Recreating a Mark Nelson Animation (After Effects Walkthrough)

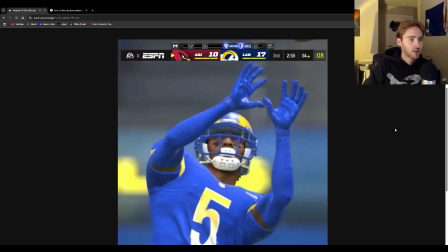0:00 Hello, my name is Clay, and today I'm going to be showing you how I recreated this graphic by Mark Nelson.
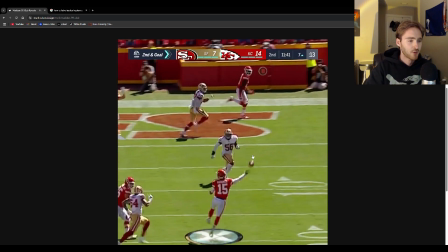0:07 It's a 99 Club graphic that kind of follows the NFL players live.
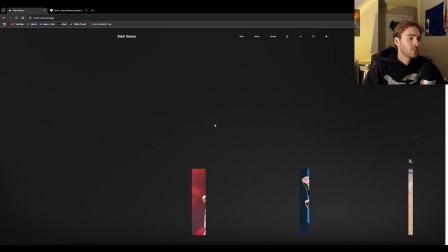0:12 I'm a huge fan of Mark Nelson. I think he has a lot of really cool work, but this specific piece, I thought, oh, okay, I can kind of break it down.
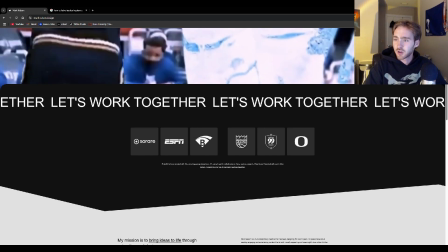0:18 But here's kind of the structure that I was working with. I started with a Photoshop baseplate.
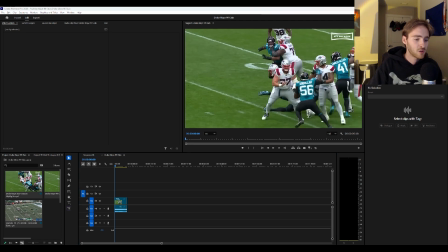0:23 I also clipped it using Premiere Pro, and then I added everything together in After Effects.
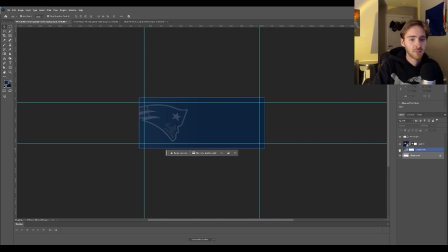0:28 To start, I added a simple base plate by adding a gradient, the logo, and then I actually added a border to this, just a small one, but one that's visible around the logo. This is just to give it some depth. And then from there, I took it into Adobe After Effects.
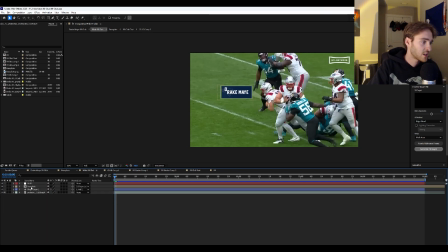0:45 Now, you can't see it on this, but there are actually like a ton of pre-compositions on this.
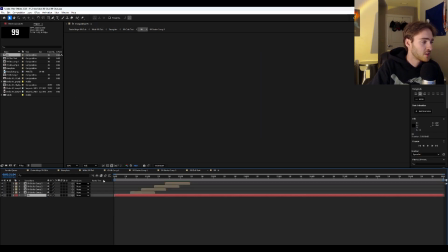0:50 Let's go to the very beginning pre-comp. This is the 99 that I started with. I just took a text layer and then I added transform keyframes to this composition that I created.
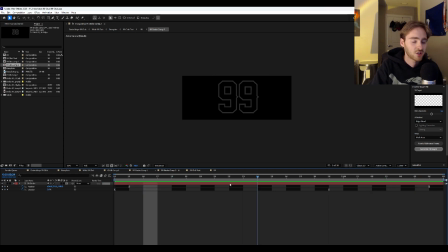1:04 So I added an opacity and then a transform keyframe that just brought it forward. As you can see, it's just the Z axis, making it move back and forth there. And then from there, I just added a delay and duplicated it a ton of times.
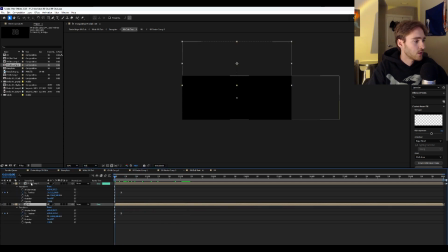1:19 So it would just repeat. And then I added it together with this club pre-comp that you can see right here.
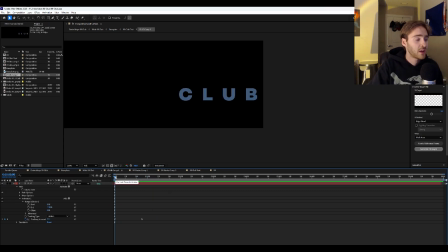1:26 This is actually just one animation that I added onto the text. It's just a tracking animation, but I also edited the graphs so that it would slow and then go back up.
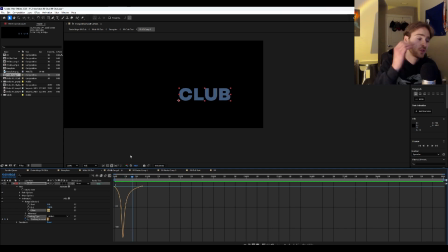1:38 So it kind of had this smooth togetherness. This, if you look at the NFL, they actually use this animation quite a bit.
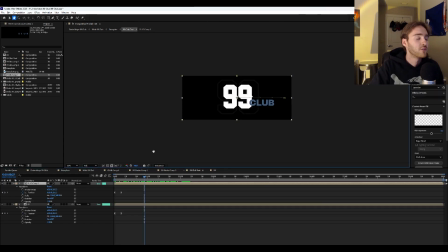1:47 It just adds a little suspense and fluidity. So together it looks like this.
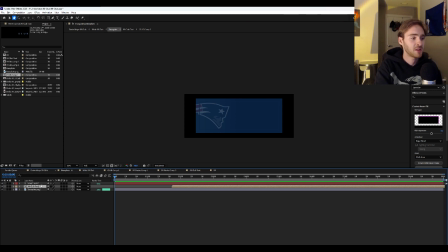1:52 And then from there, I just added them all together and I put it onto this base plate. I also added this Drake May text. As you can see at the beginning, this is kind of just to prime it. This was most animations.
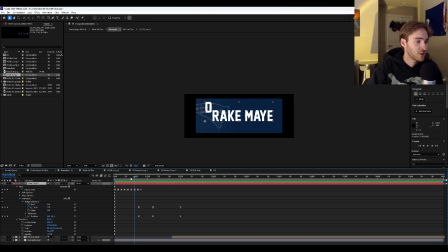2:05 I made it flicker, stroke, and fill just to kind of add some flashiness to it. And then I positioned it so it would come down, as well as I added a animator. The letters would come down one by one.
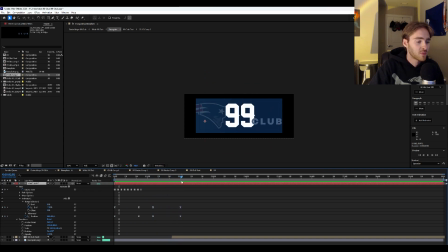2:19 And then as it's going down, the 99 clubs comes in, and that's where we get our basic base plate.
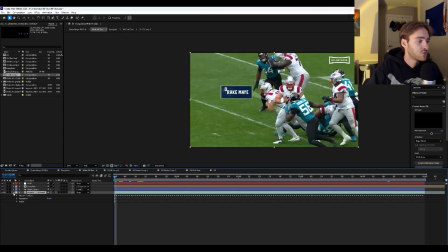2:26 Boom. From there, I then tracked the motion of Drake May's like Patriots logo on his sleeve,
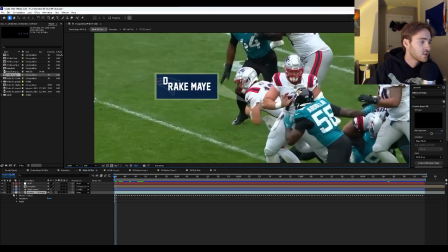2:33 and then I attached it to a null object.
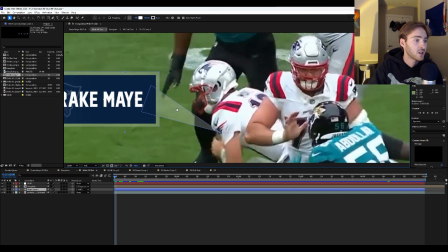2:36 That way I could attach this shape layer, which is just a triangle and a rectangle merged together, and the base plate on top.
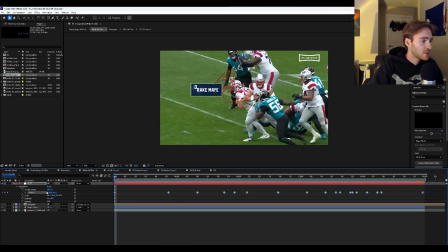2:44 One other thing that I did was I took the position and I actually smoothed out the tracking path, because before it was, every single frame, it was in a different spot.
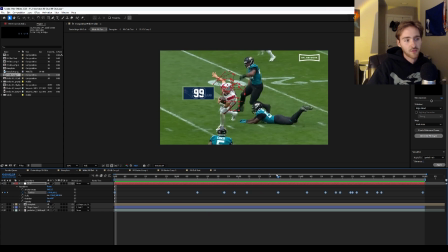2:56 But by doing this, it allowed me to create kind of a smoother and easier to read 99 club plate.
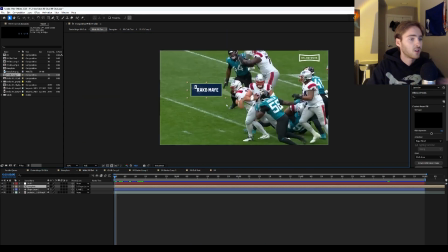3:03 All together,
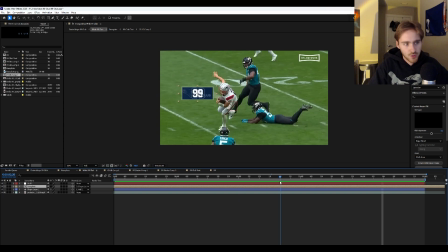3:08 it took me about 2.5 hours to figure out. I didn't really know how I was going to attach everything together, but I ended up narrowing it down pretty easily.
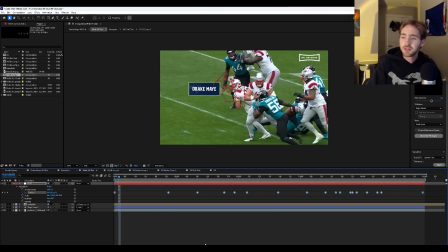3:18 And that's about it. Thanks.